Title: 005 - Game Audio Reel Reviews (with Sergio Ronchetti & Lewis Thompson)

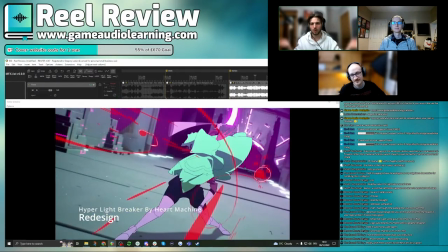48:20 so it would be really cool to hear a bit more dust and stuff but then it like like, and then it gets quicker, and then it feels like, you know, now something's going to happen, and then it switches, and it takes a moment for me to realize that this is not connected,
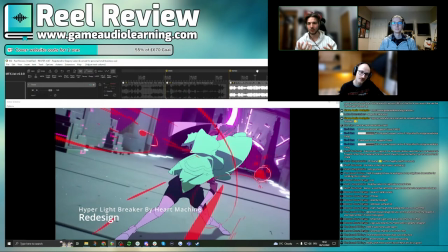48:34 because it feels like it's building up to something, because there's not much going on, the clip isn't providing a bunch of actual, like, showing off your audio skill, a little bit, but it feels exactly like it's leading into something, and we've already touched upon this, But I think it would be really good to to build out kind of to
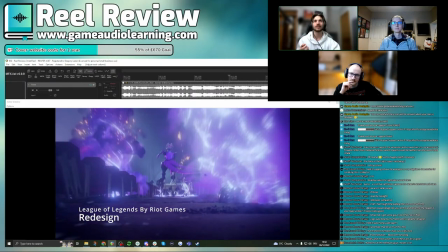48:54 have this clip go on further or to cut this clip and just immediately go into this clip and then extend and extend this slightly to when you have the shot, because, again,
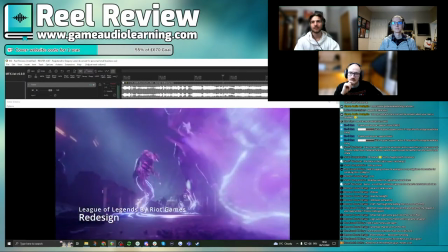49:03 you've got the parts that are not
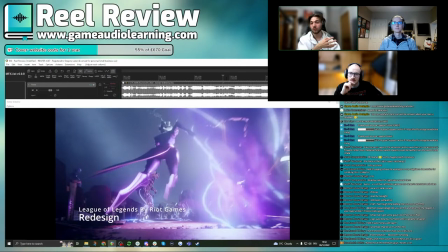49:08 that interesting. thing I mean to be fair there's some the explosions sound really cool I would love to hear more foley in
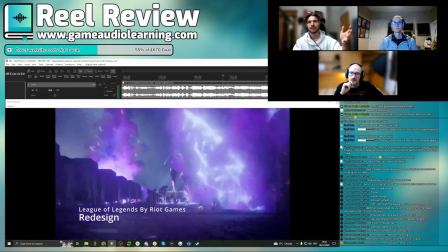49:13 this because there's like not that much going
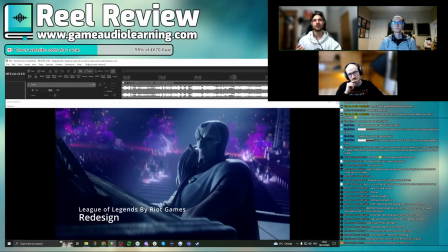49:18 on and and I would you know there's like lots of people running and stuff so it'd be cool to hear more foley but then it's like again leading up to the big
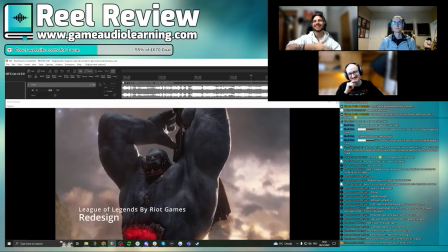49:27 moment and then not going into it so or
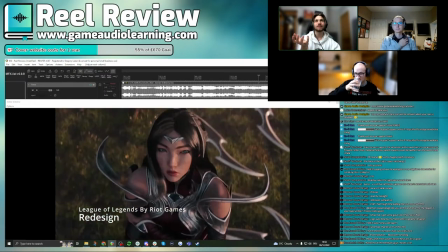49:32 if that I would almost say okay immediately transition to this to the
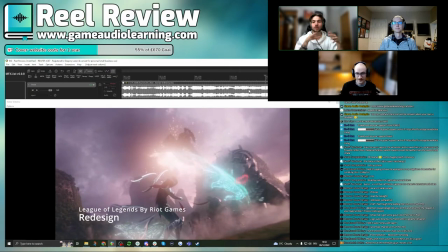49:36 impact because then it would be like the shot versus the impact so that would then work again but because it's going from build up to something
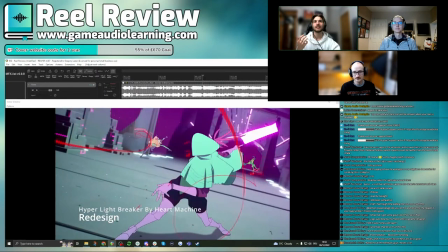49:43 else to something else versus here you've got like it explodes and then you're going into this which is beautiful transition